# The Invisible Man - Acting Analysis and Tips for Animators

Are you confused about who's calling? all of that goes through the timing and the pantomime of your character that obviously you are in charge of as an animator and then when she finally turns on the phone and listens and hears who it is look at her change in the body is oh okay because it's someone she knows and it's not something she was dreading so again think about all of that in your waiting assignment what is the initial pose and posture what is that telling us about the character what is the reaction to an event how is the movement towards the event or the interaction with the event and how is the final reaction to the reveal of whatever it is of the character and if you want to go of course in terms of animation go bigger with contrast you wouldn't mirror the post unless that is of course your story point but if you're going to go for contrast it might be you're dreading things and at the end it's a happy phone call where the character is hey how are you doing is great so you have a bit more of a contrasty not a circle move here but a contrasty posture change between this and my crazy drawing where is it
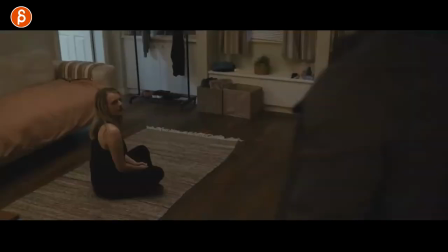[8:17]
here at the end and again another deleted scene as all of these have been deleted scenes but he comes into her room and is slightly confused as to why she is sitting on the floor not here anywhere else and it's almost facing this and it's just very confusing and at this point she
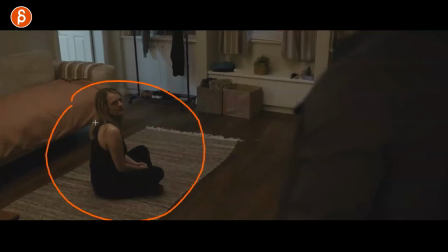[8:33]
doesn't know what to do as an audience you might also be confused but what I love here is a camera
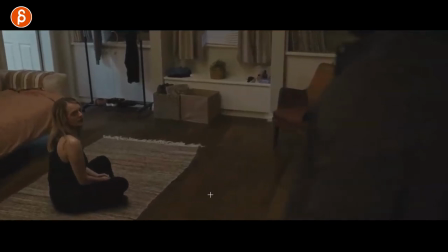[8:38]
reveal and she's
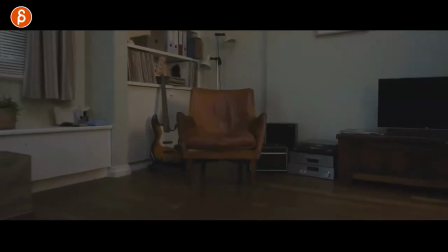[8:43]
looking at this a lot of camera reveals or also empty shots in the movie where she goes there's someone sitting in the chair and you it's always like the where's Waldo thing you're you're looking and you're looking and is this going to move is this going to move is this going to have you know is
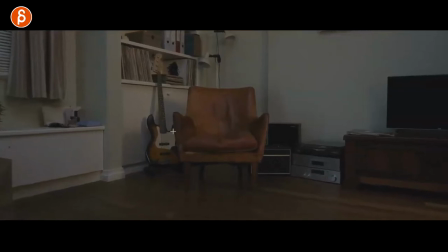[8:57]
the cushion going to move you start really looking and I love that in the movie where you have a lot of these or you have even moments where someone is standing here and a lot of empty space and you almost think well something has to move because this
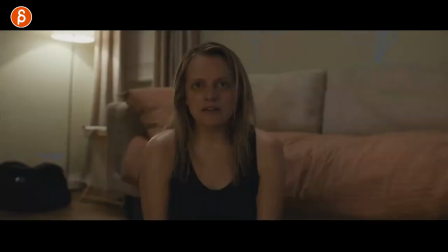[9:10]
is a lot of room for us to look at but anyway going back to this here she is really freaked out by this chair she thinks that character the invisible man is
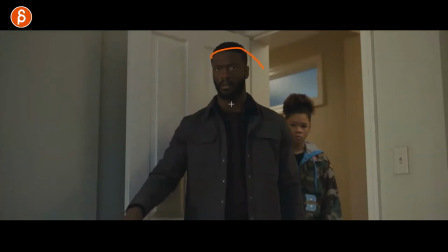[9:18]
sitting here and the couple things about this is that as he realizes she is not okay let me help her so
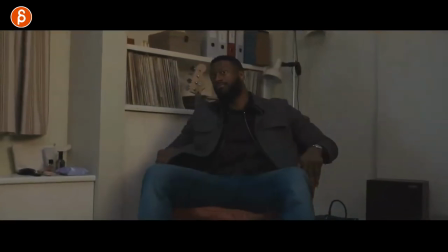[9:25]
he gets over there and does the whole thing of see there's no one in here there's no one in the chair the main thing i want to show you so that's the
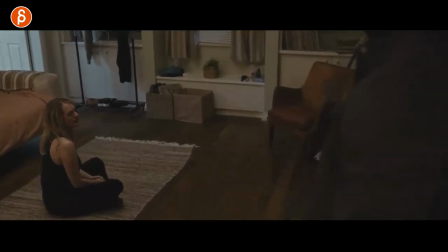[9:31]
awesome camera reveal here because you don't always have to have a camera reveal in your in your shot is this here so as he tries to comfort her
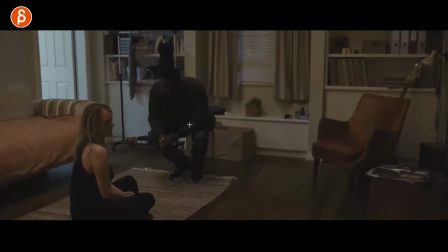[9:38]
or to explain something or whatever you want to do in your scene this is important to me how he squats down to be somewhat on the same level so if someone is in distress you got to think about is my character going to keep standing to talk down is that threatening is
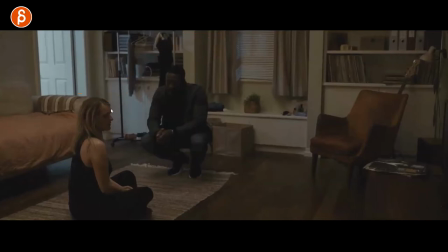[9:54]
there again a status importance of i'm higher and more important than you or is my character going to go down to be somewhat on the same level this is an adult talking to a kid that might be standing maybe this character is also going to sit down is it enough distance
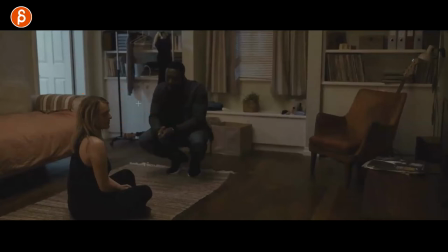[10:10]
would it be too threatening because this character is in distress to be too close who should the character be here would it be here and maybe leaning in she leans away and then goes back to this because he realizes this is too close this is making it too uncomfortable so think about that again if you have multiple
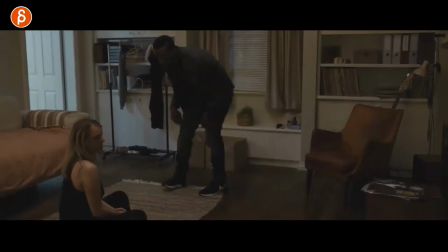[10:26]
characters is this important you have the spatial distance here is important to this is important to actually change the distance throughout the shot
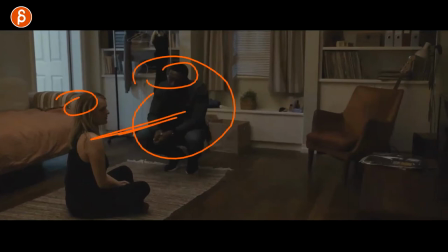[10:34]
to show a progression to show the relationship what the intentions are and so on and so on really think about the composition and the staging of
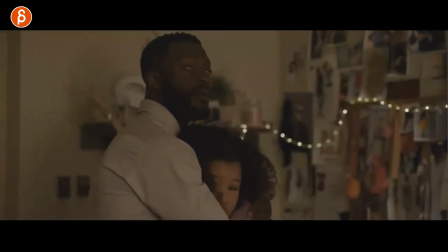[10:41]
multiple characters within your scene and speaking of staging actually i'm picking this one this for context they are having a good moment here he hears a sound
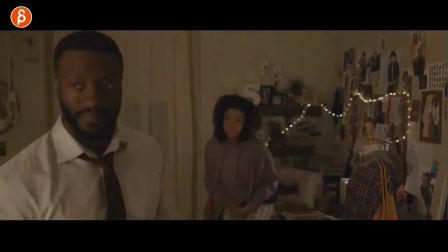[10:49]
and he's upset about it it's like ah and he has to go towards whatever it is don't spoil it and then she gets towards him and tells him
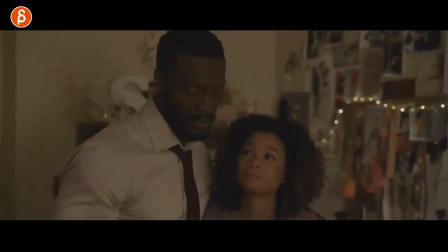[10:55]
i can do this and then she goes out as well i'm showing you this because of just a general idea of staging and what you
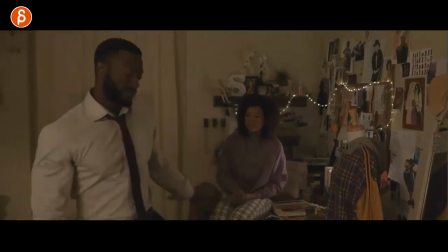[11:02]
can do in terms of showing off your animation based on where the characters are towards camera it is something that i mentioned a couple times but this is always a
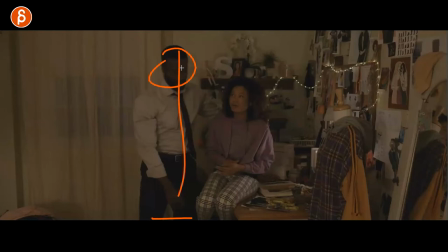[11:09]
good example here where you have an almost full body view of the character so lip sync will be less important because you can't
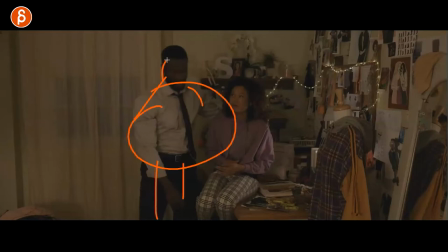[11:16]
see as much it's going to be more about general mechanics and posture and just the movement so in here this is your chance now to show a walk and the walk here shows that ah really i gotta do this you can see the lean in the head ah big steps all right no
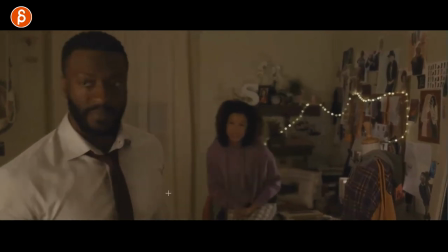[11:32]
it's fine i can handle this and now you're close to camera so now technically whatever you're going to do you can show off close-up
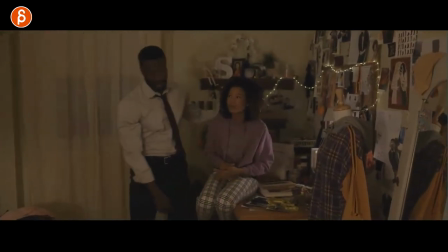[11:39]
facial acting so you went from let me show you how i can animate because i can do weight shifts in a walk this is already difficult to do
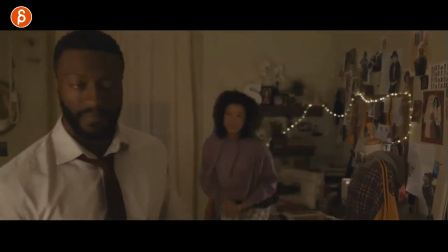[11:46]
now i'm here and i can do facial acting on top of that if you have multiple characters you can do i'm standing and i'm
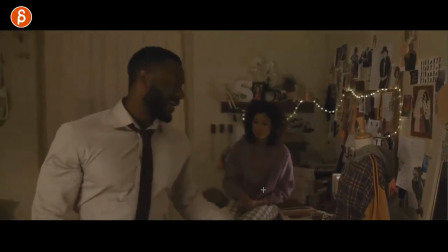[11:53]
sitting on a table so once you're done with this character as you move forward now you can show off how this character gets off of a sitting position and
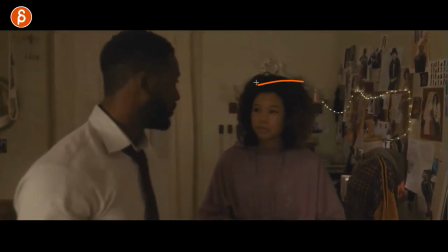[12:01]
that's a different mechanic that you can show off with different kind of walks different kind of scale different kind of age and gender and everything the walks are going to be different
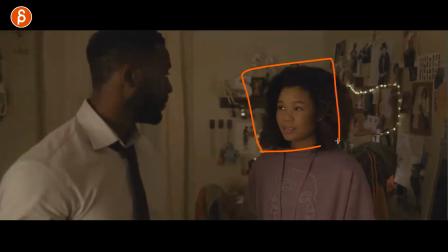[12:08]
but the same idea you're close to camera now now you can focus on facial acting all of this in one shot
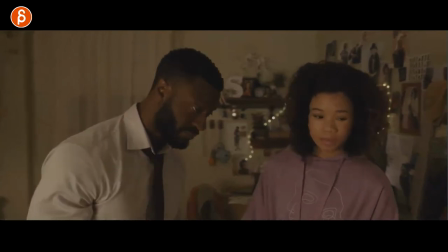[12:14]
this actually continues where she says i can do this and she exits and with that you can do a couple things so as
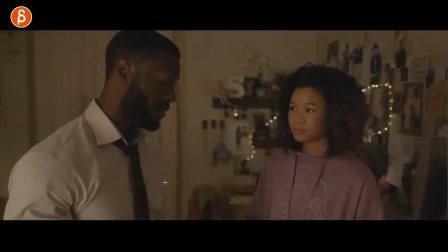[12:22]
he tells her right go ahead i love this i'm always a big fan of gestures you can see how that arm you can see the change right you can see the chest here the arm comes in and that now watch this in real time it's just doing this but we understand what's going on he's gesturing
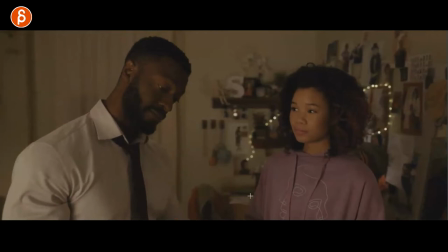[12:37]
out if you will continue hands probably pointing towards the door go ahead and it's something that I love because it's a natural move the actor just did this but we're just framing it like that so we're kind of missing it so not everything always has to be completely silhouetted and
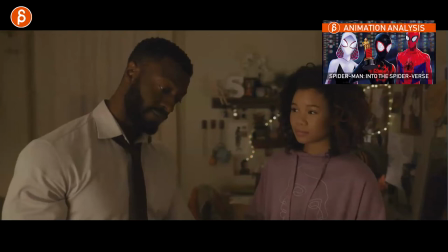[12:53]
presentational towards the camera and as I mentioned in one of my spider wars analysis clips this is something that that movie does a lot and I love this it's just
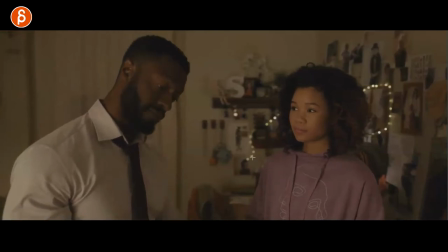[13:00]
a bit more natural acting and the framing just happens to capture it like this and about the ending here as she exits this could be
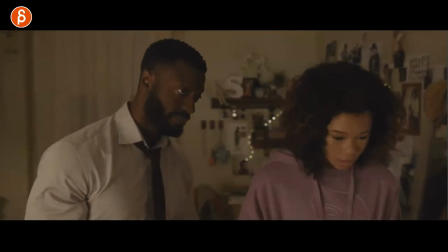[13:08]
maybe let's pretend this is your shot just this and this character exits you're still showing weight shift it's not super complex in terms of showing off the pelvis
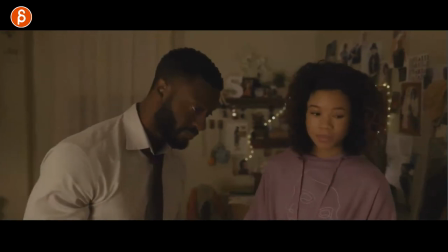[13:16]
and the legs you can't see anything but you still have weight shifts and the mechanics and maybe it's all about whatever they said she makes
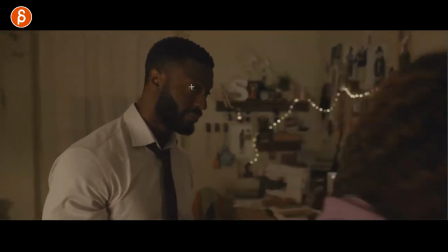[13:24]
a choice and exits and it's about his reaction so as she goes out he still looks at her so this could be your pantomime moment and as i
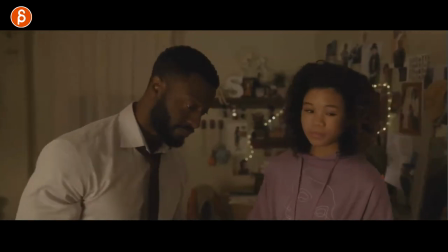[13:31]
said many times you might have lip sync and even though the lip sync ends doesn't mean that you have to end the shot you can still continue
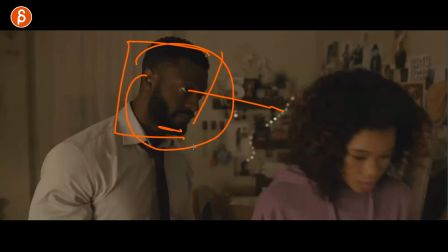[13:39]
with pantomime and a thought process and just now your creative choices because the lip sync is done this is now all you and you can end
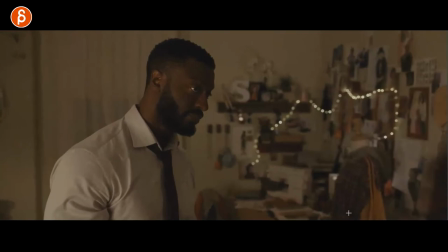[13:46]
the shot with something else potentially changing the whole meaning or the subtext or revealing the subtext of a shot just through the pantomime and the facial
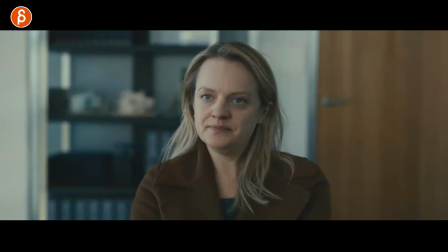[13:54]
acting without sound which is all your creativity this sequence is all about reactions and also posture mainly about him but it's in the next sequence I want
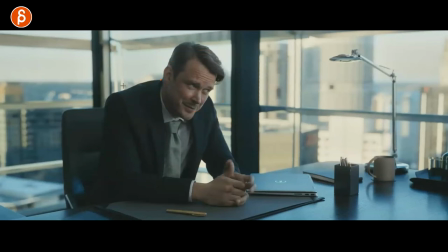[14:03]
to show why this is important but just to pay attention to it now he just always has shoulders up and a hunched spine here and the head kind of down he's never straight and confident or powerful he always has this kind of posture but this whole thing is more about reactions and this
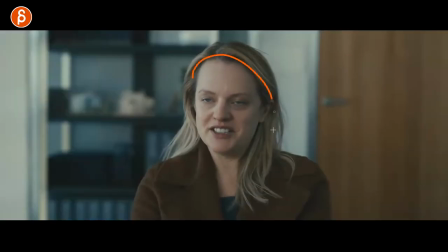[14:18]
is a very long sequence but I cut things together so you can see she at this point reveals all kinds of things to him and to him so there's a reactions as she says things you have reactions like this where he doesn't even acknowledge her he talks to the other guy and he
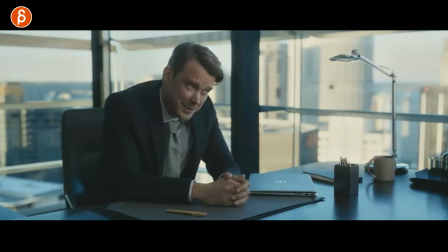[14:35]
has maybe a lot of eyebrow movements and a little bit of hand movements here but this is mainly how far he goes and there's a reactions now
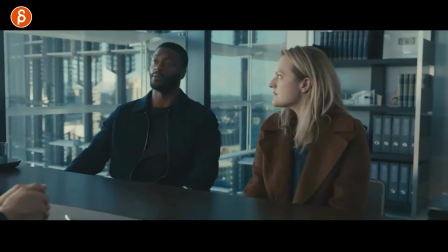[14:42]
she said something and he wants to show support and this is really cool because he leans back to say well I'm with her and I'm going
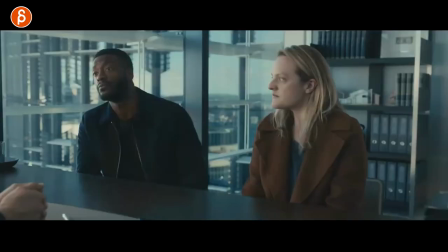[14:49]
to listen to her and she's my friend and everything else now you can push this where you go from this right he is there's a distance here he
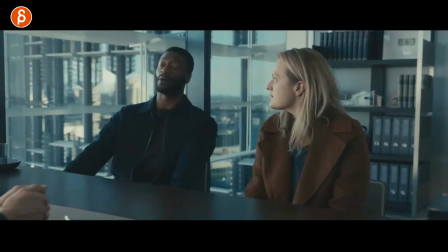[14:57]
is leaning away from her and he goes no i'm with her i'm supporting her you can push this by potentially having him a lot closer maybe even the arm around her but you are closing the gap from this distance to again if you go closer to a smaller distance making them
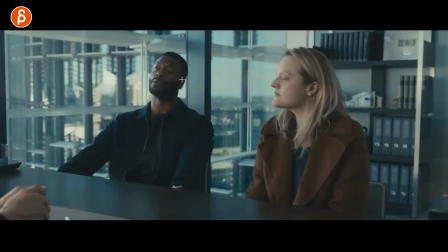[15:14]
almost one united unit so visually you're also showing i'm with her it's not just lip sync but also body wise posture wise posing wise and the relationship